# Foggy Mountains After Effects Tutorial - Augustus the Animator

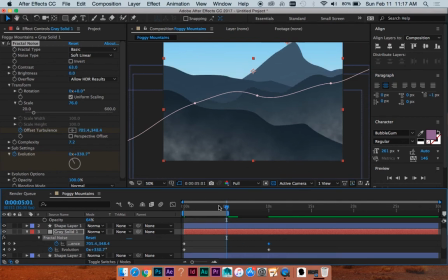738s
You know, what would be great is if I could actually see this in real time, just to see how that evolution is really looking. Because again, if it's too cranked, it's going to look a little funky, just like a little too, maybe like a little too stylistic if you're going for a realistic look.
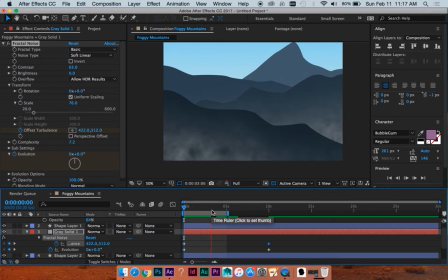757s
But if it's too little, it might look a little boring, which I think is currently what I'm at. We've got a little bit of variation there. That's not too bad. Excellent. And what I'm actually going to do also is have this piece not move over as far, because it's moving, seems like, a little faster than this.
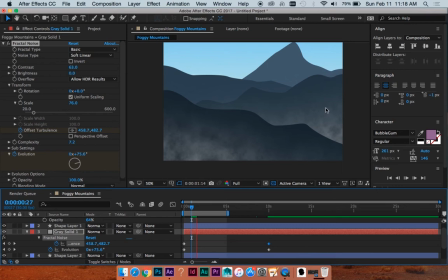775s
And that, again, you're going to want this to be looking like it's moving slower because it's farther from camera, and it's, you know, this will cover a greater distance to the eye. And this opacity I'm going to crank down even a little more. Have it be nice and soft.
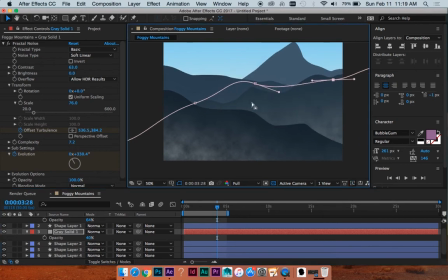795s
I might move the mask up a little to get it to cover some of these areas.
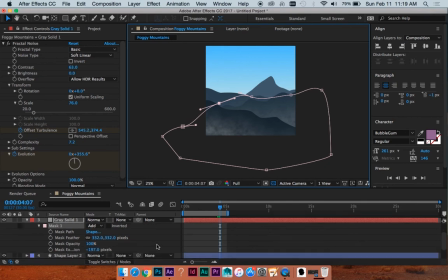802s
And with this one, hit MM to bring up my mask properties. I'm going to reduce the feather on this a little,
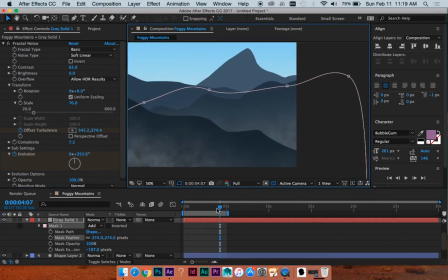811s
because it doesn't look so spread out, because again, that's just going to make it look like it's maybe a little farther away.
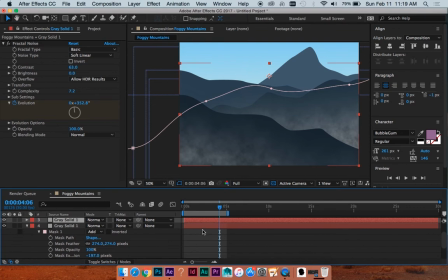817s
Alright, and I'm just going to duplicate this once more. Hit tilde over this to actually be able to see it. Move this down. I might move it down below both layers. Excuse me. Just kind of cover two birds with one stone.
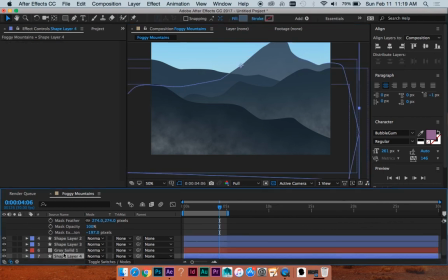835s
Oh, that didn't work, did it? Oh, yeah. Let's put it above this guy.
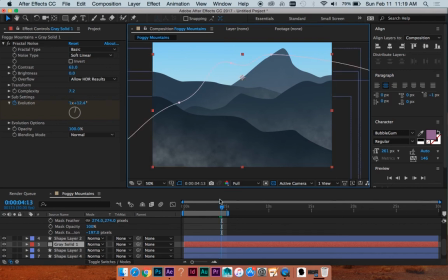841s
Sorry. Yeah, you could do it, you know, exactly layer by layer. I am not going to, because it still reads pretty well, even if you put it over multiple layers of your mountain.
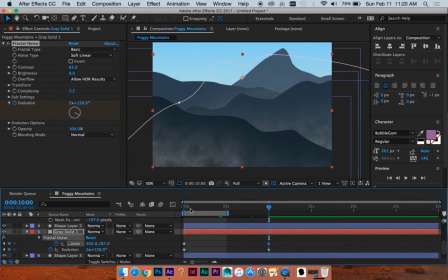853s
So let's move this. Have this guy shift to the left. Let's see. Starting at 422, so let's have an end, you know, really not too much different than that, because I don't want it to look like it's moving too fast for this far away piece of fog.
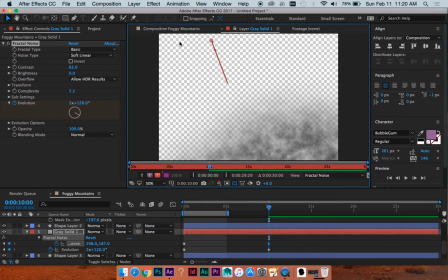868s
Oops. Double clicked on my solid. No big deal. Click up here. Do composition.
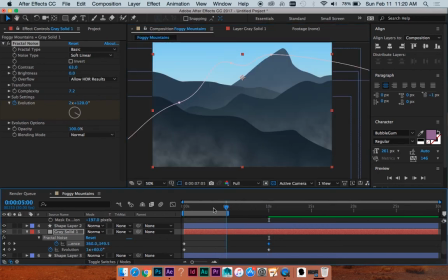874s
Okay.
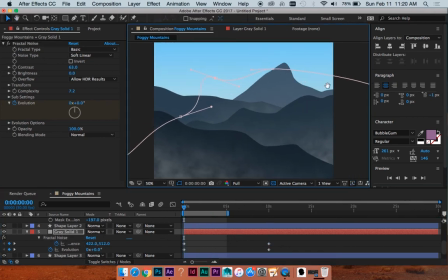875s
And then let's shift this mask to be a little closer to what we need instead of this random hoo-ha.
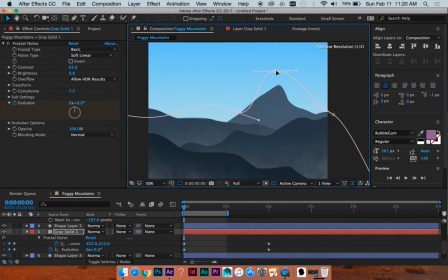887s
Do that. Yeah, we'll do something like that. Shift this up to make sure that we got at least a little bit covering up this mountain here. Okay,
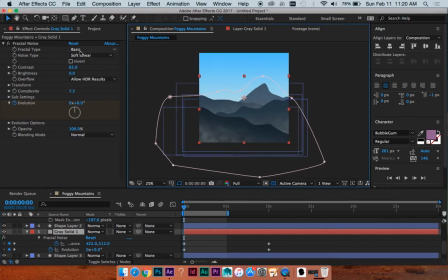899s
Great. And then these settings, I am going to twirl down transform, make the scale even smaller.
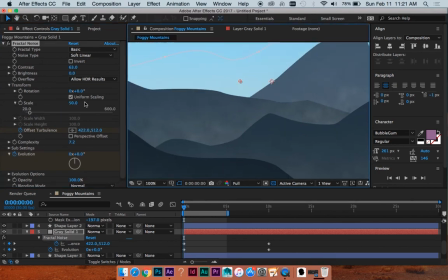909s
Not too small though. That was a little too small. That looks okay because it's smaller than this one.
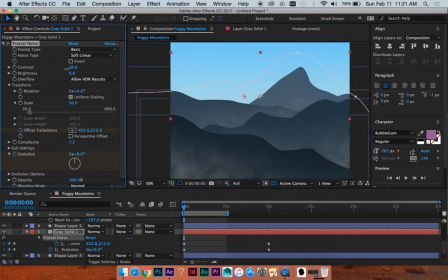914s
Contrast, I'm going to turn down to be even less. And let's see, mask extension at gonna crank that down, or excuse me, not mask extension, I'm sorry, the feather.
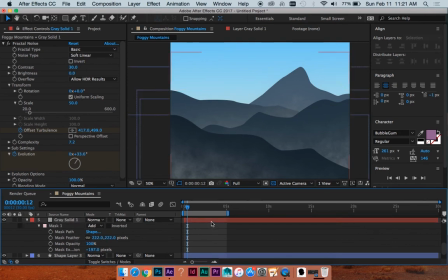931s
Gonna crank down a little more, and then also the opacity a little less.
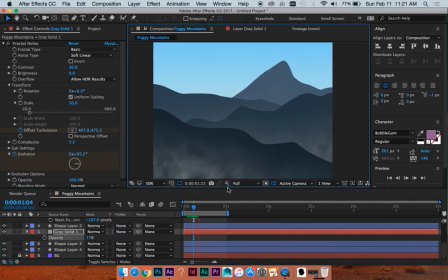939s
Okay, it's a little difficult to see how this is looking because it's not playing in real time for me just yet. Okay, maybe a little too subtle, I'm kind of losing it, I think, back here. 17% might be a little low. Oops, so is 0. Let's do like 25.
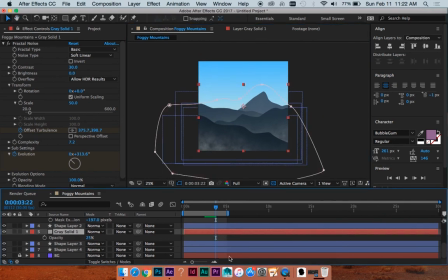959s
There we go. Okay. And you know, even on this first one, I might lower the contrast a little. This is looking a little too patchy. I'm gonna let this render quick so we can see it in real time. Okay, so this is rendered.
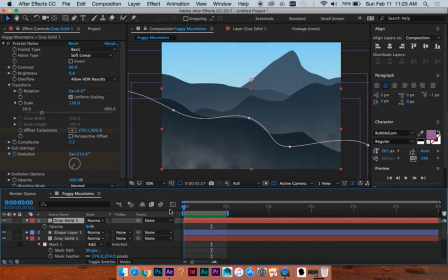978s
And actually, as I look at this, one more thing I'm gonna do is duplicate this bad boy, this first one.
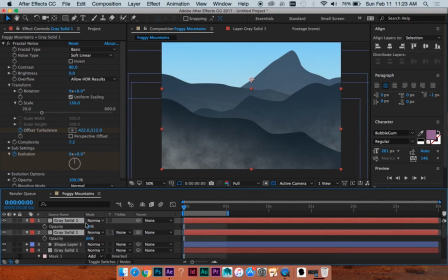986s
Hit T on both of these to lower both of their opacities a little. I'm just going to have two layers on here to make and have one go a little faster than the other. Just so it looks like
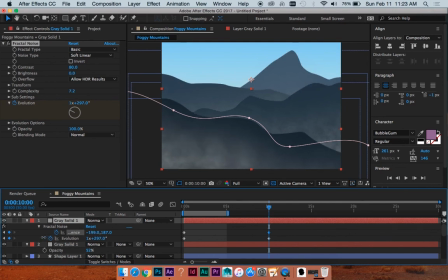1002s
there's some depth, even more depth to this. Let's see. I'm going to have them go faster to the left, but a little slower up and down. We'll kind of see how that looks. And what I'm going to do to make sure these look different and not like duplicates of each other is, I think, under evolution options?
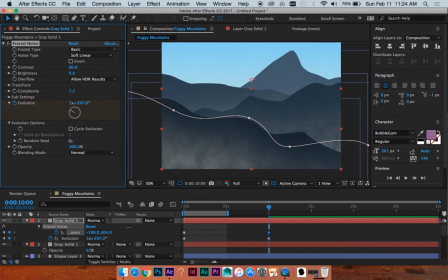1018s
Yeah, random seed, just like twirl this to be anything other than 0. And that'll, like, again, randomize the fractal noise, because fractal noise is like a random something.
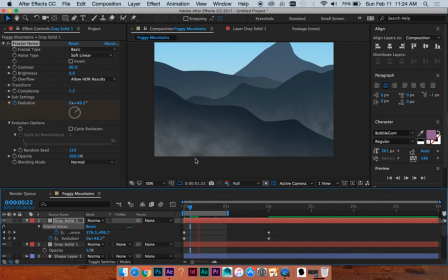1033s
it's a random something, guys. But yeah, that will randomize it and make it look different than the other layer that you already have. I think I need to make this one move a little slower to have these read. Make them go up a little more, but right a little less.
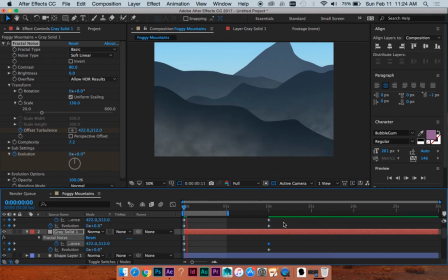1052s
So you can really get some of that parallax. We'll wait for this to render quick. All right, this is rendered, and now you can see there's a little bit more movement. It looks like a little more depth to this. Like it could actually be a 3D volume of fog. And is it moving like a little quick?
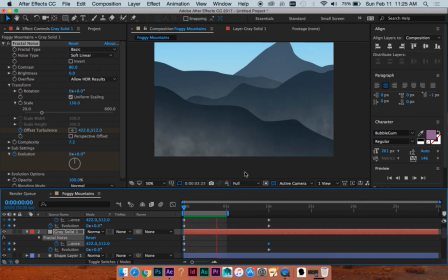1068s
I think it is, but I do think it looks really interesting. And it's like a really fun, easy way to do pretty realistic looking fog.
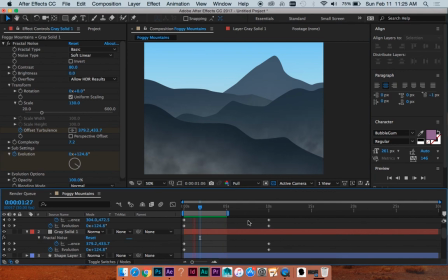1075s
Fractal noise can be used for so many things. This is just one use of it, and it's pretty realistic looking fog. And I think if you do it well and just mess with your settings, you can achieve a really good look for whatever your scene is. If it's like a spooky horror thing, or if it's like a foggy mountain, or just a foggy forest, whatever you're gonna do.
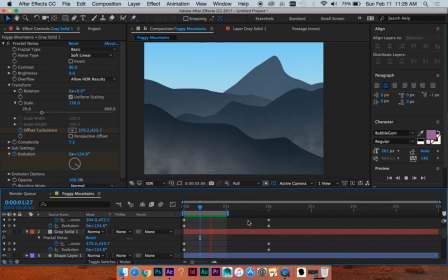1094s
So that is the tutorial. I hope you can use these brand new skills that you just learned to do some cool environments or something with smoke or whatever, or a brand new use of turbulent or a fractal noise that I've never even thought about. So if you do something cool with it, feel free to post it below.
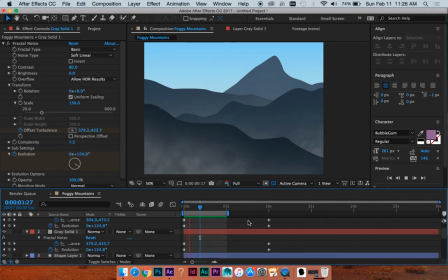1111s
I'd love to see it. Also, please like, subscribe, and comment. That would be wonderful. And as always, let me know if there's anything in particular you would like to see, and I'd be happy to do a tutorial on it. Thank you so much for watching, and have a great day.